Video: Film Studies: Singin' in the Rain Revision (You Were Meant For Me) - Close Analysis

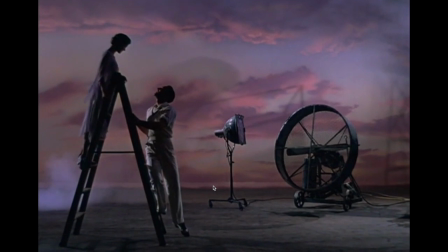The imagery that we get as well through the shot choices, the framing, cinematography especially here, really helps to create this hyper romantic atmosphere. So we've got Kathy's been placed up on the ladder.
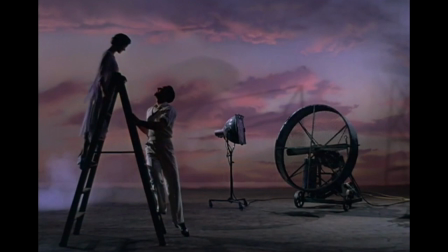He's used the word balcony. So it's reminiscent of Romeo and Juliet, which is obviously one of the ultimate sort of romances. But the backlighting as well, like, it creates kind of a silhouette effect. She's looking down at him. He's looking up at her.
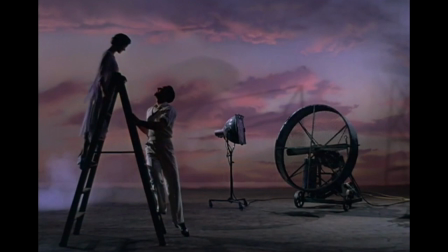It really does help to sort of like create this very romantic moment, and it sets us up for what's about to be quite a romantic song in the film.
Flooded with moonlight.
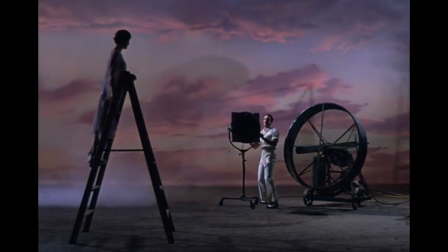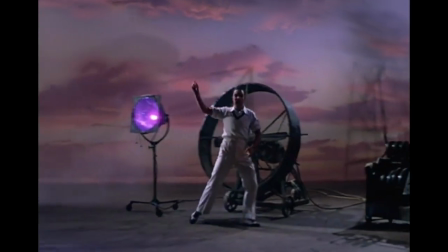We add 500,000 kilowatts of stardust.
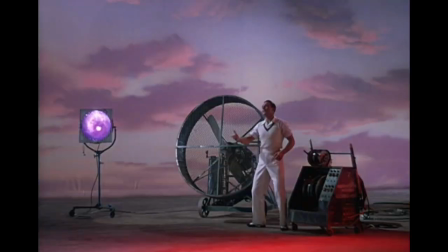So there's non-diegetic music being used as well to kind of punctuate and accentuate the things that he's doing. So as he turns the lights on, you get these little sort of flute flourishes that accompany those moments,
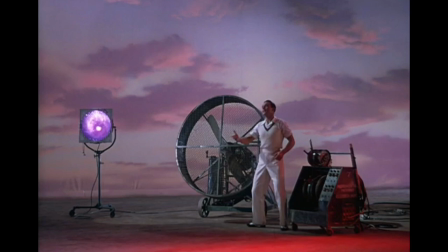that each turn of the switch, and it creates this really magical atmosphere, not just through the sound here, but it's working together with the visuals. We've got this really lovely color palette being produced by the lighting and elements of the mise en scène as well.
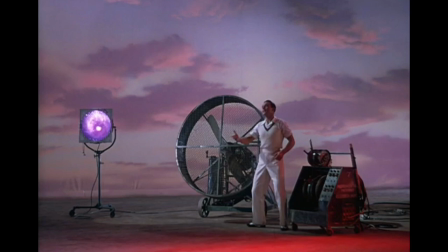These pinks and purples, which we obviously associate with love and romance. Kathy's dress is also a pastely purple as well, so it's all sort of feeding into this romantic imagery that's being created.
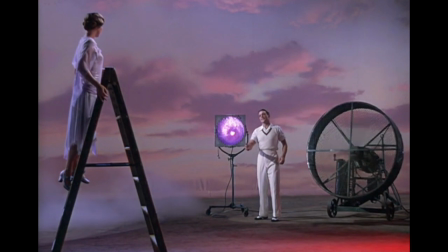And you sure look lovely in the moonlight, Kathy.
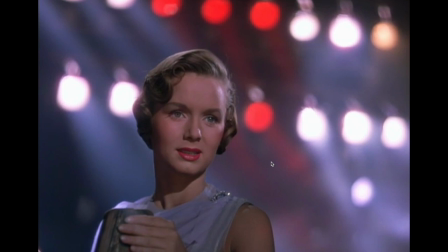So here we've got nice use of 3-point lighting to really give us our very beautiful, romantic figure. We can see, or we're sort of almost seeing her through the eyes of Don in this shot.
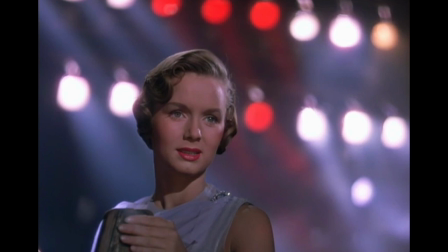We can sort of see what he likes about her. There's a really nice sort of soft focus that's been used, which is very, very flattering. The position of the camera, which is at a slightly low angle, is also very flattering, but also, as I say,
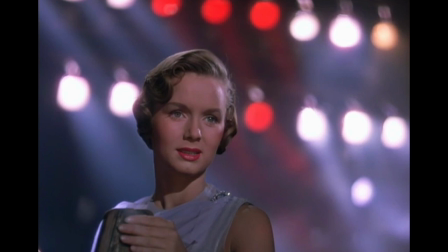gives us a sense of looking up to her in the way that Don is currently sort of looking up to her, idolizing her. But the 3-point lighting, so the sort of backlight, the sort of key light that's hitting her here, and then we've got our fill light,
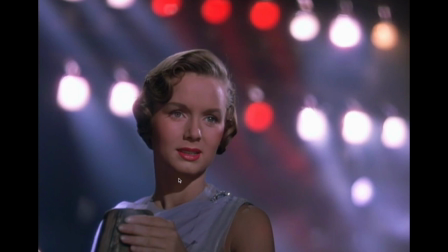it creates kind of like a very flattering profile for her. We get the sort of the shadow down here, so it sort of cuts the jawline, and you get this nice sort of illumination on this side of the face here. It looks almost kind of angelic in what she looks like.
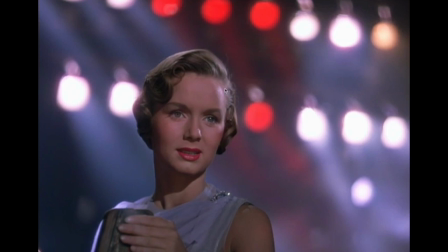And if you think about her in comparison to Lena, she has got naturally blonde hair, not the sort of fake platinum blonde hair that Lena has, and she is wearing a lot less makeup as well than Lena wears.
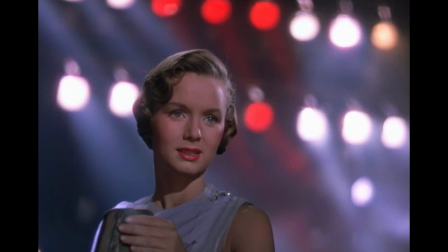So it really gives a sense of a natural beauty as a counterpoint to the facade, the fakeness of somebody like Lena.
Now that you have the proper setting, can you say it? I'll try.
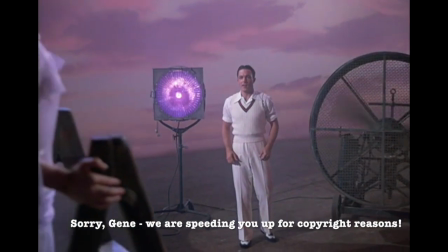Life was a song, you came along. I've laid awake the whole night through.
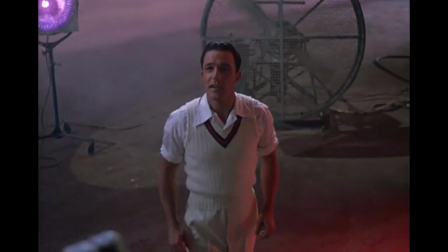If I but dared to think you cared, this is what I'd say to you.